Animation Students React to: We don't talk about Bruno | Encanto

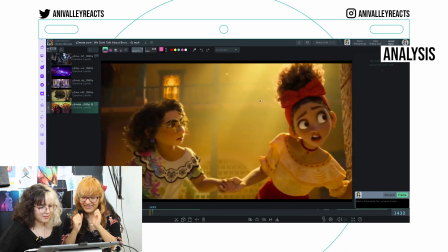Wait, I saw someone dancing in the background. Yeah, Bruno is in the background. He walks. He's introduced here.
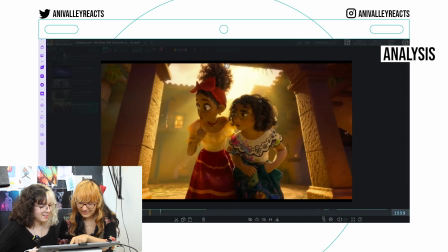And then later on, he just still walks. He like, here he bops his head.
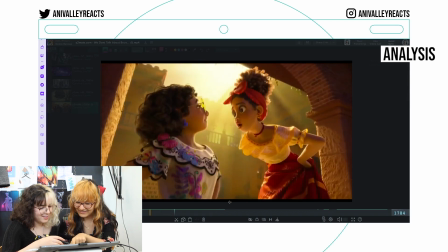Like, yes.
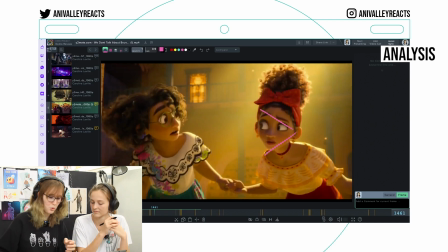Also in the face everything is like open towards, you can see her eyebrows are tilted, her eyes, this eye is more open than that one. So she's really looking at Mirabelle and it's really good facial animation on Dolores.
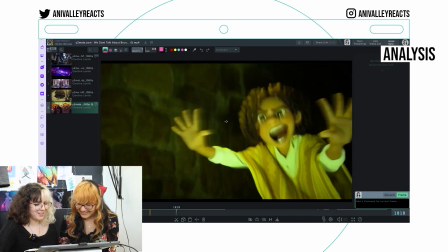And they're all so squishy. Yes. So much squash and stretch. So it's like, here's Camillo.
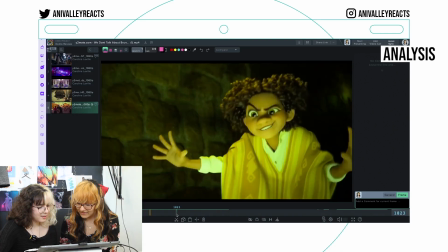Oh, it's... Yes. Like the transition from Camillo into Bruno.
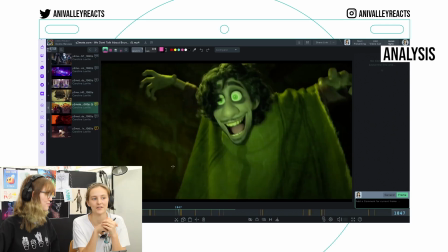Here they literally just replaced him. It's kind of cool that they managed to switch the models out so smoothly, I guess,
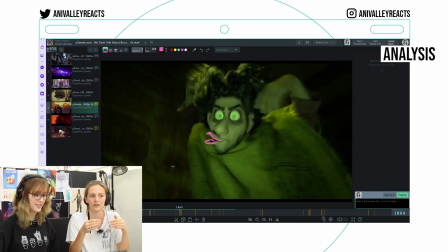because in 2D you just continuously draw the character different, and you make a morph, and that works very well, but here it's so seamless. The trick to doing really good transitions and morphing is that you morph in the movement.
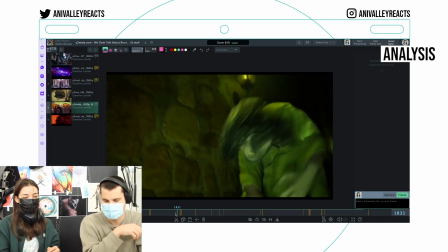I mean, they kind of have a similar character design with the poncho and everything. But it is kind of crazy that it goes from yellow to green in one thing.
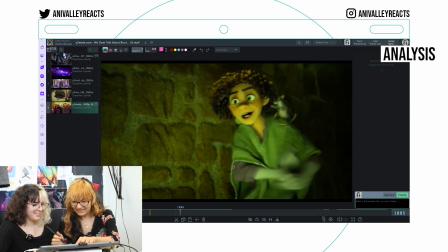Yeah. Arx! Look how he goes from here. Everything follows this arc.
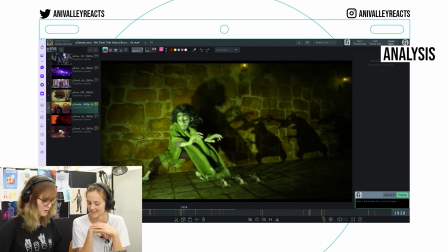To make it feel more fluid. He also looks extra creepy because the camera is following his face, right?
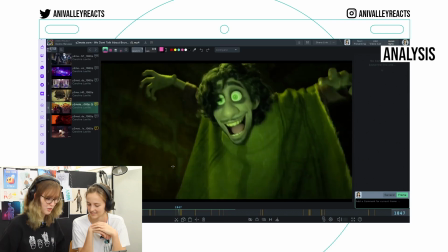It looks a little unsettling. You can see his whole body behind him is moving. But his face stays in the same place.
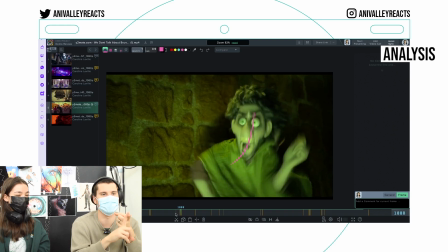Yeah, it's definitely the position of the eyes. If all of that is the same, then I guess it doesn't look weird.
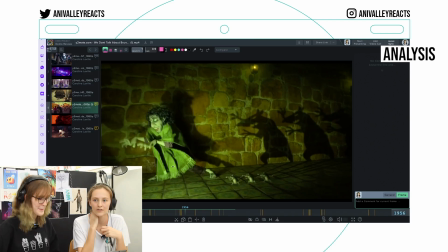It's also like the entire scene is so color-coded. So you get really a feeling of, okay, this is a different part as well. Wow, look at his fingers! Oh god. Yeah, very green and like sickly colors.
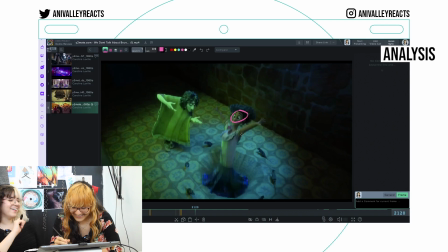Oh my god. Look at that amazing stretch. Here the ground is already opening up. But she just stays in the air for more of a bounce.
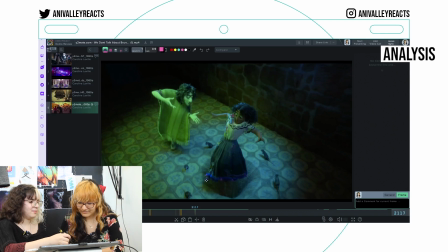But the viewer needs to first see like, oh something is happening. And then she falls. Can we just look at the spacing of this thing? It stays here for a while and then suddenly one, two frames, the head is already gone, third frame gone.
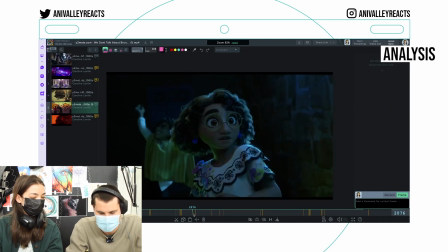And again, the colors are super cool. Like hers is like, what one is on is green.
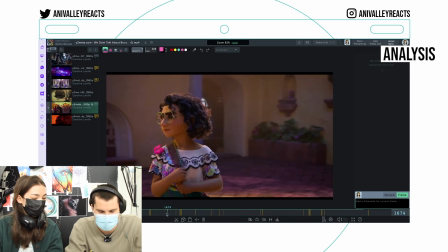And the sister, hers is like pink. Oh yeah, hers is like orange. That's also just such a nice pose.
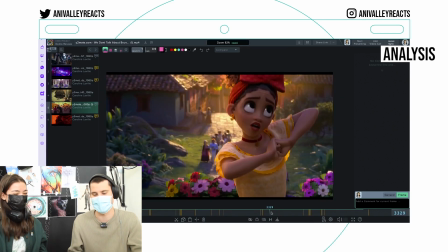I think the posing just in this shot is super cool. It's just such a cute pose. Dolores being dramatic as always.
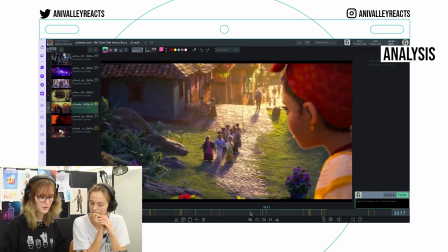Dolores being the best character. When you're in a meeting, you also want to make sure that the characters are always clear so you can tell from every angle what they're doing and here they made sure to include just the tiniest bit of lip and the tiniest bit of nose so that you can see in what way exactly
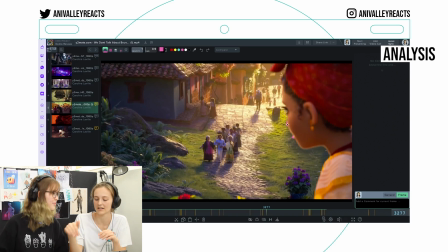she's looking yeah also that the line of sight adds up with the characters on the ground yeah
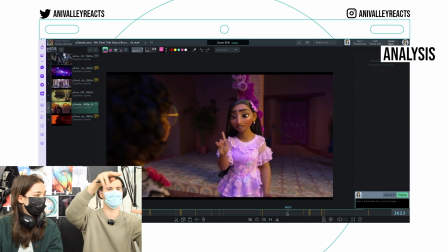the structure of the house it's super nice like big big buildings and like a tower in the middle and then like it's super nicely structured yeah i mean the set designers also did a great job
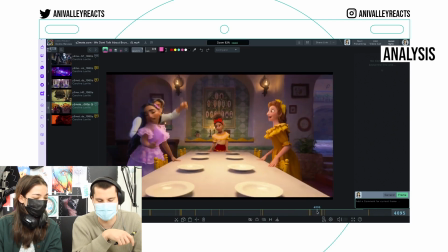at designing the entire house. Like I guess it's also very Colombian, like the tiles and then the the mosaic things.
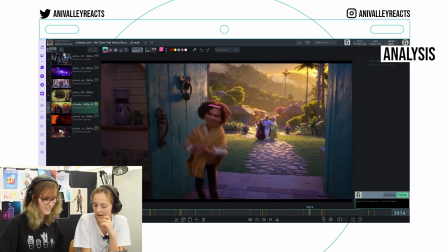In the movement again like while he's like jumping. Oh and his poncho kind of helps with the transition to make it more smooth too.
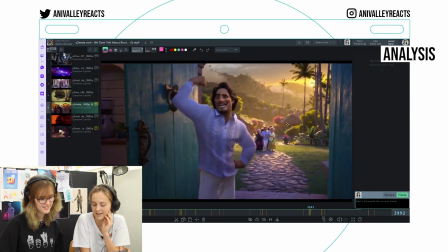Yeah. So everything doesn't disappear at the same time. That's a hell of a lot of stretch.
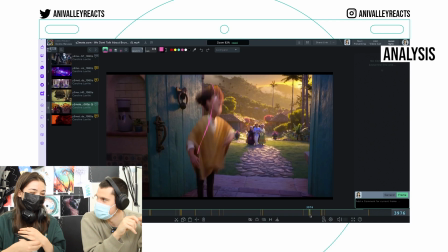It's so cool. Like for a lot of the transformation they just like have him turn. Squash and then he stretches It's just in the arc.
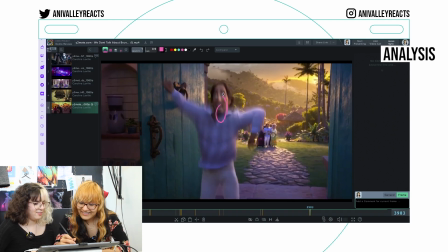They literally squished his... He doesn't have a neck. Look at the eyes, big eyes, tiny.
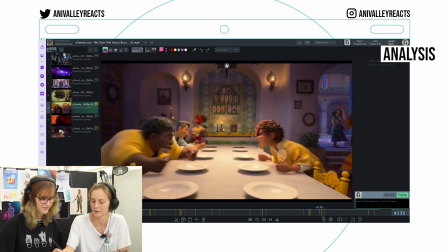Oh, Mirabel in the background. Everybody's so in sync except for Mirabel. She's out of the family with the light here being warmer.
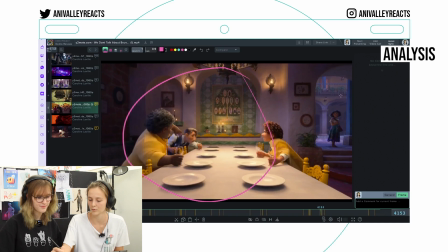Like here the light is warmer, here the light is cooler.
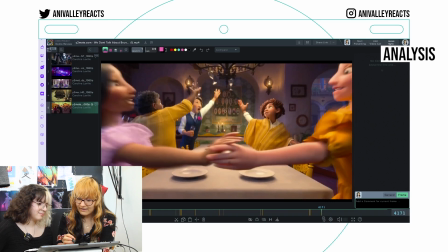Like the glasses, you can see how they jump fast and then they stay for many, many frames in the air before they then again land fast.
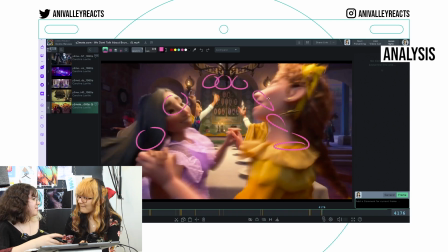But it's probably also so that the viewer catches the glasses in the air, otherwise it will be too fast.
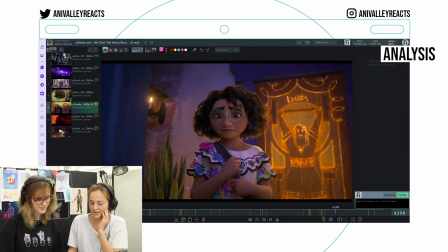Because they're also transparent. This is an animation exercise that everybody should do.
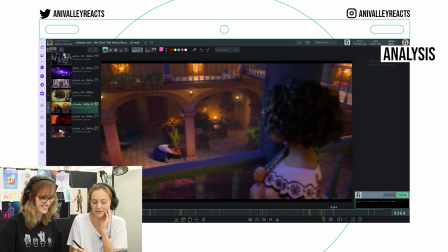One point is character lifting a heavy object because like the pot in the animation doesn't have any weight. Yeah, models have a weight. But because of how Luisa like moves and treats the pot, she makes it look heavy.
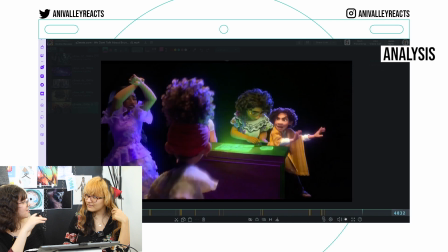Weight is created by the animators. This scene has like all of them saying their own like verse to still give like a coherent scene.
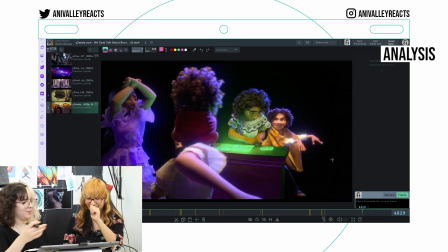You as one animator need to animate all these different people.
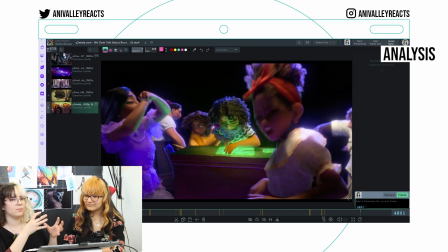The characters still need to work within each other.
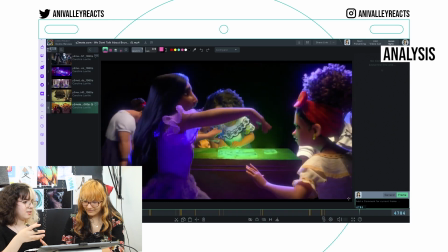You can't have like one person animate one character and another one another character because otherwise the interactions might not be as natural.
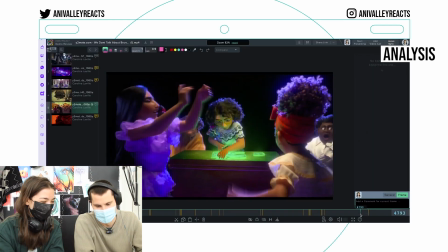Luisa just appears in the background here. Very sad and I'm just like, I guess I'm part of this.
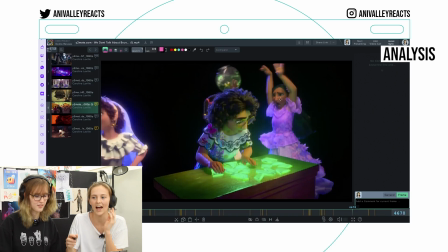In the song you know Isabella is supposed to be happy and she was promised everything perfect but here you like if you pay attention you see that she's really really sad about all of this and she also sings like I'm fine I'm fine I'm fine.
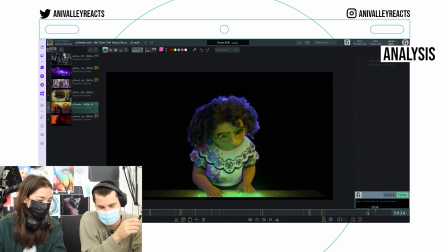Yeah I just love like how dynamic her expression is. It feels like flesh.
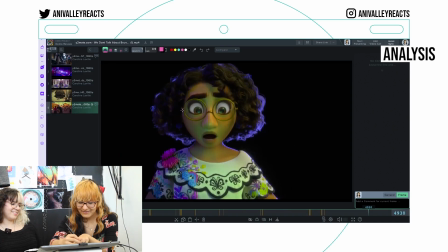Squash and then it opens up and becomes thinner here.
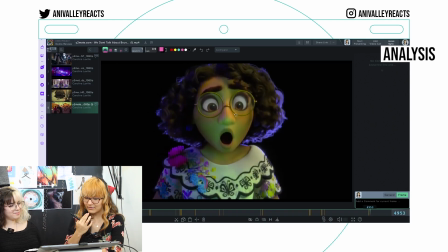Here it's It takes the nose with it downwards while she opens the mouth.
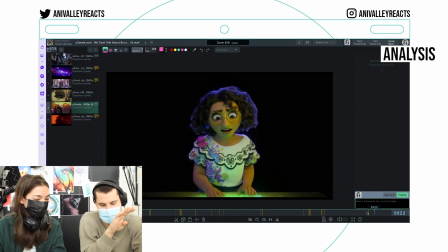I think it's fun that they put in here with this. It's like a swing and then up and the mouth kind of lags so it kind of gives it like an arc.
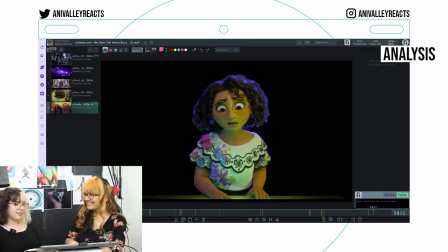This song is going to hound me for the rest of the week. Thank you for having us!